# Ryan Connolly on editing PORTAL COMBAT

Editing is where you pull together all the things that you made during the shoot and turn it into an actual film. It's one of the most creative parts of filmmaking and it's an opportunity to define the style and pace and even fine-tune the story itself.
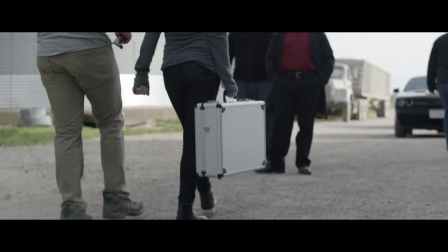0:11 Take this scene from Portal Combat where the exchange goes down. This is a basic dialogue scene where you've got three main characters talking to each other.
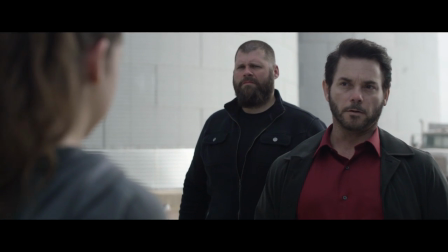0:18 Of course, I want to cross-cut between all the characters and make the scene feel alive, so I made sure to get single coverage of each character, a wide shot, and any inserts of props like money.
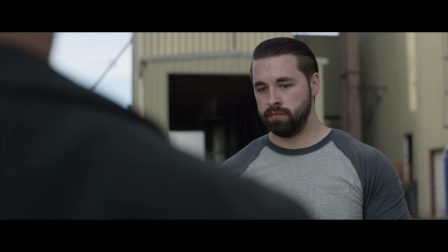0:26 I originally had an insert of Josh's hand where Todd looks at him at the end, but that didn't play very well in the cut, so in the end, I dropped it to make sure the pacing worked for the scene.
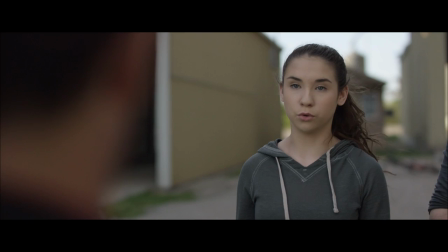0:35 Speaking of pacing, which is the life or death of an edit, let's look at the gag with Josh eating the Doritos.
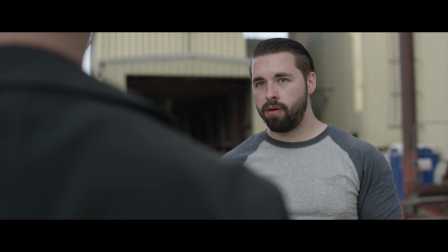0:41 This moment depends entirely on the pacing. When I'm choosing when and where to cut, it's all about feeling it out so it isn't moving too fast or too slow.
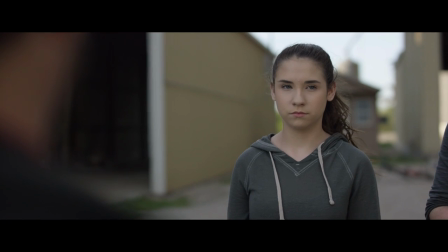0:47 If I linger too long on these shots, the joke feels like it's trying too hard and stops being funny. If I cut too fast, it doesn't even feel like a joke.
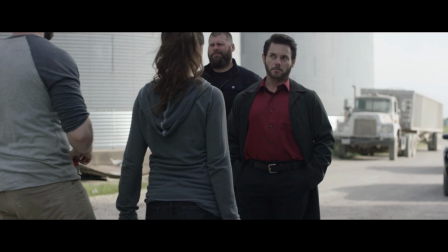0:54 You could even do a version of this scene without the Doritos gag at all, changing the overall feeling to be much more serious.
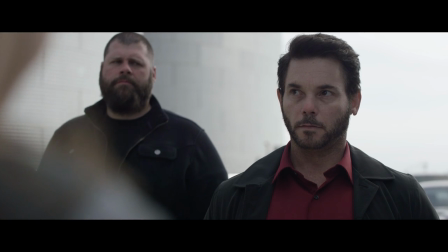1:00 It's a scene which really highlights the power of editing. Your choices have the potential to transform the intent and style of your film, even at this late stage,
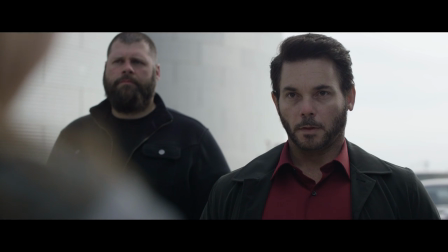1:08 which is why Tarantino says that editing is when you write the final draft of your script. Of course, HitFilm 3 expresses everything you need to get going with editing.
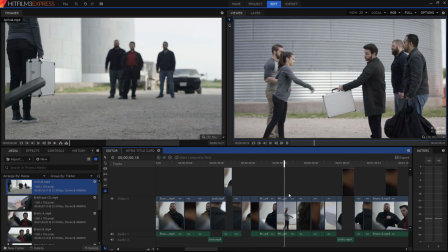1:16 You could bring in your clips, organize them, find the good bits in the trimmer, then create your sequence on the timeline. Once there, you can fine-tune your edit with the trimming tools and shortcuts.
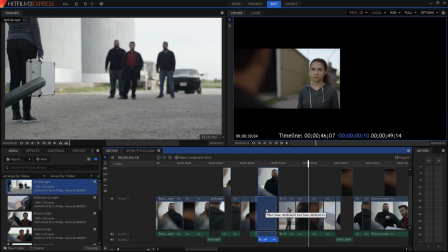1:24 To find out how all those tools work, make sure you download the project file and watch HitFilm's in-depth tutorial on editing.